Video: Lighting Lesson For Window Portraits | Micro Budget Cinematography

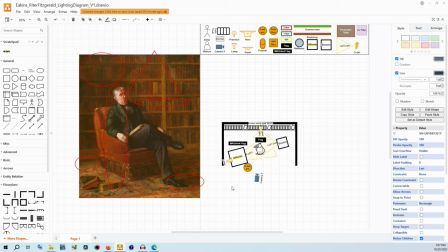Now if you had a window here and you wanted to use the window especially if you wanted more of a standless setup so that you could do more of 360 movement in the room with the camera if you wanted to you could just take this diffusion and lamp and put it right outside
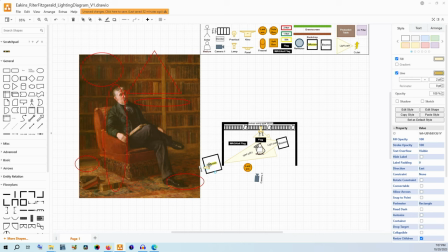that window you might need two lamps then depending exactly on how far away you are and how much light you need and cast it through the window into the room and in doing so you can kind of use the wall as the wag flag to cut off the lights beam and then you
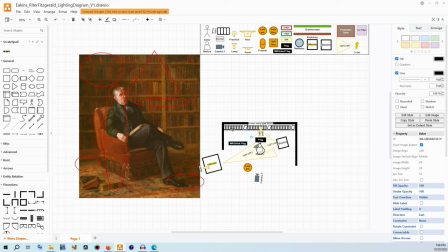would still probably need to have something to mount this light at the back to to get that I'd probably forego the bounce but if you wanted to be able to have the bounce in the corner outside of your frame that could work as well but let's just say it was inside the room
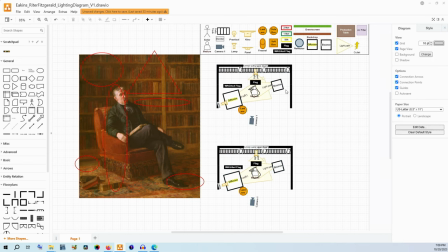here. Now how can we make one of these that is a little bit less expensive and a little bit less gear intensive? So to do that what I would say is we get rid of our 6x6 diffusion here and instead we're going to replace that with an octobox.
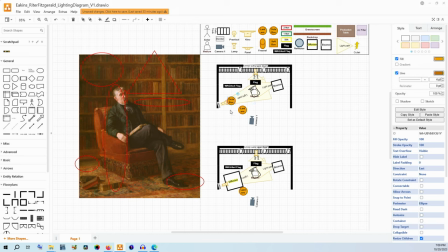Still a little bit shaped but nice big soft source. Now that octobox will have some spill control in its own right because of it having edges to it and so we can get rid of that flag. Now across here that bounce is going to be relatively cheap.
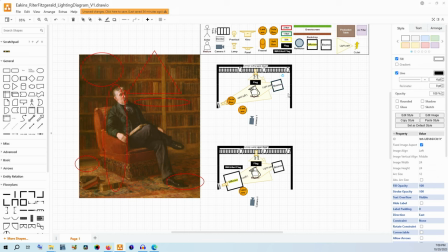You can get a five-in-one reflector, you could get a bounce card, you could get a beadboard, anything like that will be able to you know do the job basically. And then the lantern here would be nice because it would still raise that base exposure but also wrap that soft light just around a little bit further.
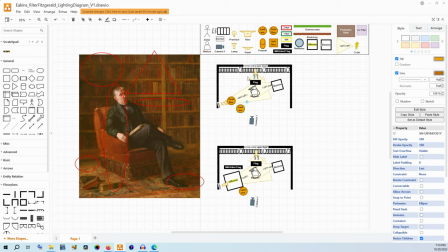I would say that having this right here would be optimal for your control, but not necessarily optimal for your budget and time efficiency. So we can get rid of that flag and we can get rid of that lamp. What I would do instead is take a practical and we're going to
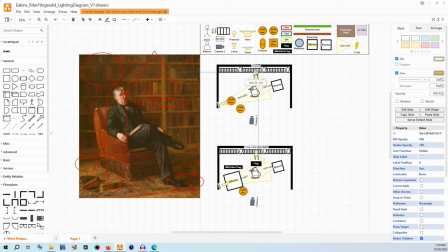just put some sort of shade on it and hang it off the ceiling right there. You could run an extension cable across the ceiling with some gaff tape, have it hanging down just outside of frame and have it with a shade so that it creates a little bit of that shape.
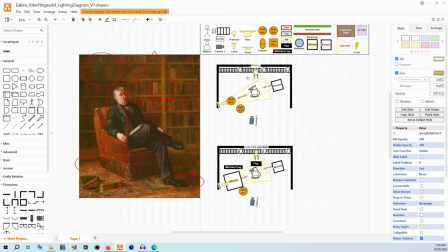We lose control but hey it's going to be a lot less money.
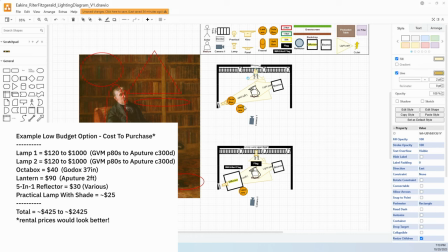Here you need two lamps, an octabox, a lantern, a five-in-one reflector, and a practical. Here you need two lamps, a lantern, a six by six a piece of diffusion, a wag flag or a floppy, a flag, another lamp, and a bounce.
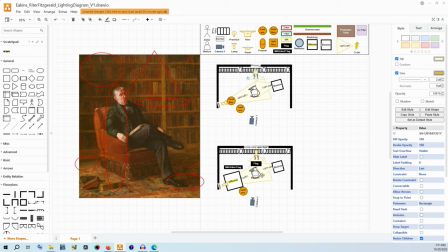That's a lot more to manage gear-wise, crew-wise, and budget-wise. So these are two different options and either one could reasonably replicate this look. Now the thing that you think that I'm forgetting is that the entire thing is kind of diffused and soft.
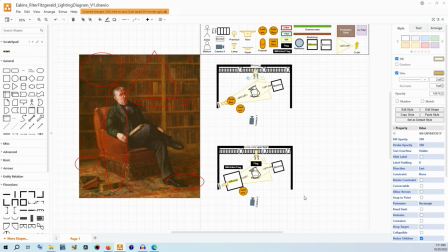You could do this a couple ways. You could do what they call smoke in the set, which is taking a smoke machine and filling the room with that. I really like that look, although it can be a little hard to manage if you don't want to accidentally set off a smoke alarm. You have to be careful with that, but it does look really good.